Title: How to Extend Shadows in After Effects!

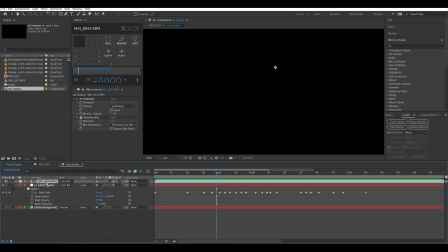249s
So this is the thing that's being added. This is the base footage on top of it. Now, what's this being used for? This is a reference to tell this layer where to show up and where not to. And the way it's doing that is by using a Luma mat,
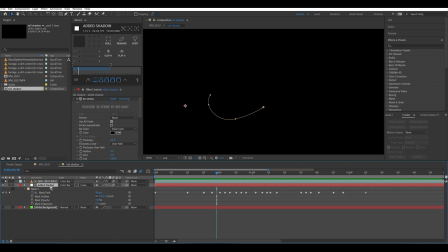265s
similar to what we learned about in the How to Mask Out Complex Objects video, except we did that in Premiere Pro. In After Effects, it's a built-in feature, not just like effects that you need to add. We have this track mat thing here, and we can use this to use that as a track mat,
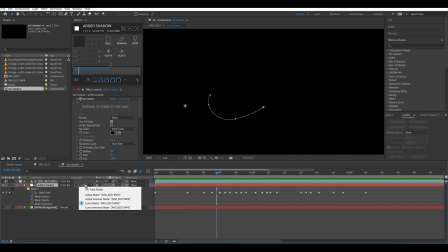282s
and then whatever layers below it can reference that track mat, and we can do a whole lot of cool things with this.
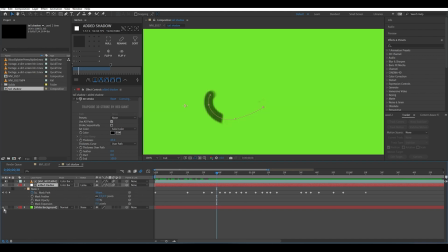289s
So if we set this to Luma Mat, it will tell this layer that has our added shadow what parts of the base footage are dark and what part of the base footage are light. And we can visualize this if I just make this layer visible.
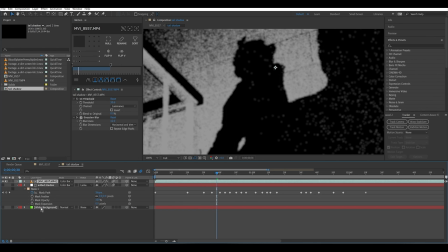306s
So if I get rid of the added shadow and get rid of the background for a second, we can see this is the base shot,
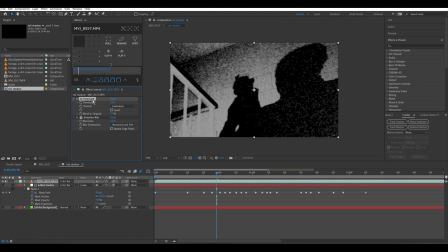314s
but with a threshold effect added to it, and also a Gaussian blur. Now let me explain the threshold. Let me hide the Gaussian blur for a second and explain the threshold. So the threshold effect essentially, if depending on what you set it to,
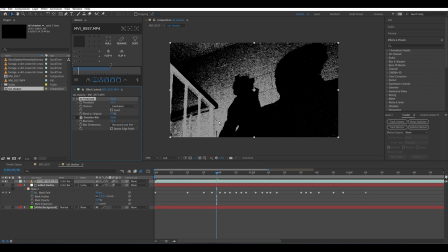330s
will change the entire scene to black and white, not any other values.
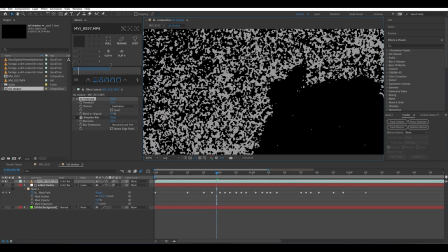336s
It's just, you can see down to the pixel, it's completely dark or completely white.
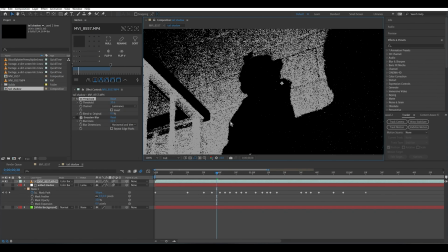341s
And that's beneficial for our purposes because we're trying to not let our added shadow overlap with the shadow that's already in the shot,
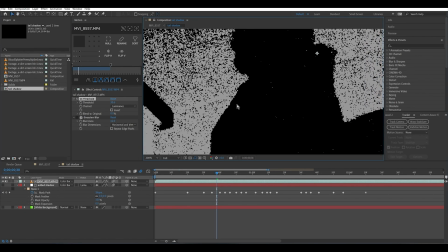350s
because then we would kind of mix values and you would be able to tell that it's fake. But here with this threshold, we can see where the shadow in the real shot ends.
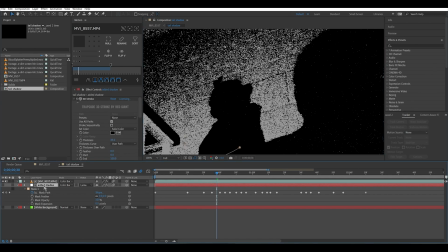358s
We're using this as a reference for this added shadow layer using the track matte.
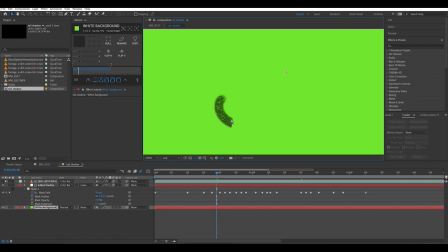363s
And this layer needs to be hidden, obviously, so you don't see it. And look at that. So where that previous shadow was ending now is cutting. That's the cutoff point for our added shadow. And we can see there's the space between the monkey's arm,
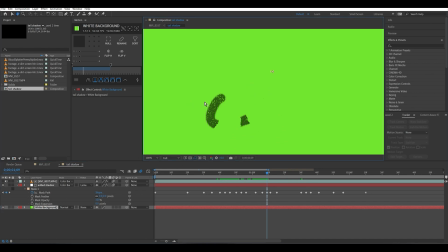379s
which is right here, and its leg, which is right here, showing through. And we've got these little spots, and that's just like the texture on the wall.
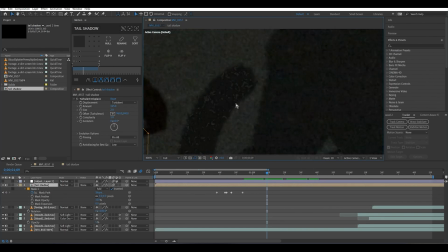387s
It's picking up the texture. It's a bit obvious. Like, you can see there's some very harsh edges there.
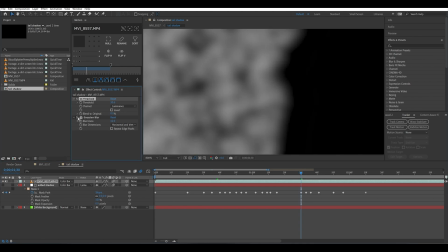392s
We just got pure white, pure black. But if we add a Gaussian blur, it kind of gives us some, it kind of smudges everything.
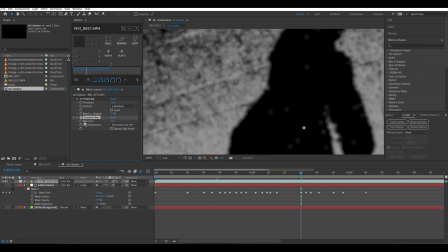400s
So that's what I used. I just used the threshold effect, but then I put a Gaussian blur after it to kind of blend everything together so it's not so grainy and harsh looking.
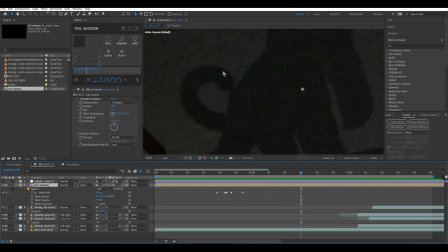408s
So let me get this back to the way it was. And look at that. It looks a lot better. It looks a lot more like the rest of the shadow that's actually there. That's the first step. Now, how do we get this to actually look like it's in the shot? So it might be,
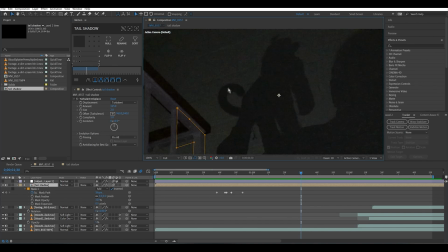423s
there may be several different situations where you might find the shadow is overlapping something else in the scene or needs to be behind something else. And that's the reason why this shadow layer is pre-comped,
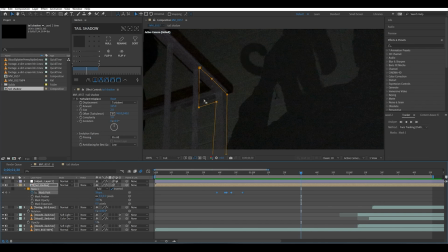436s
because I have another layer mask applied to the pre-comp, which is currently masking out this post here. The shadow goes behind this post, and if I didn't have this mask,
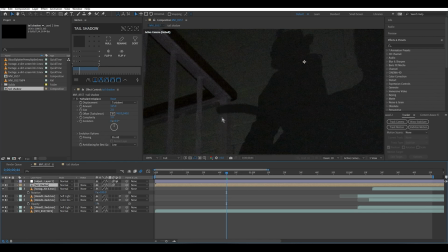450s
you could see the shadow shows over it, which doesn't make any sense. That makes it look fake. So I added this mask on this pre-comp layer that has the shadow stuff in it.
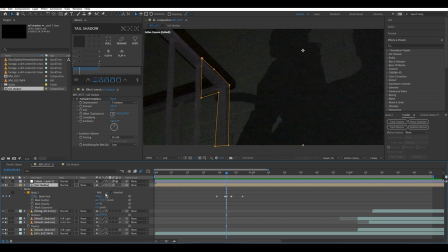460s
That way I could invert it. It's on add right now, so if you invert that, it's subtract, which I guess I didn't have to do. I guess I could uninvert it and then just set it to subtract, which would do the exact same thing. I don't know why. I do some things in weird ways, but that's just removing the part of the shadow that is overlapping the post,
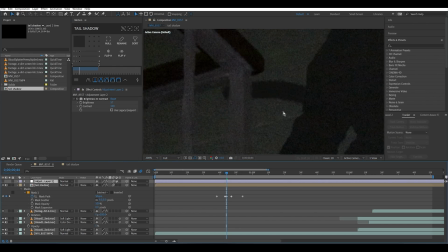478s
so it makes it look like it's not actually in front of the post, it's behind the post,
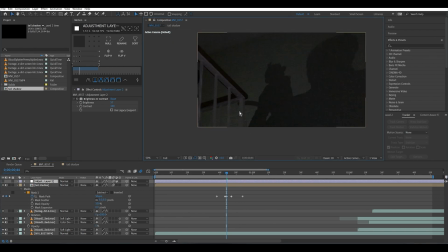481s
which is more convincing because that's where the shadow would be if it's being projected on this wall. So that's why it's in a pre-comp.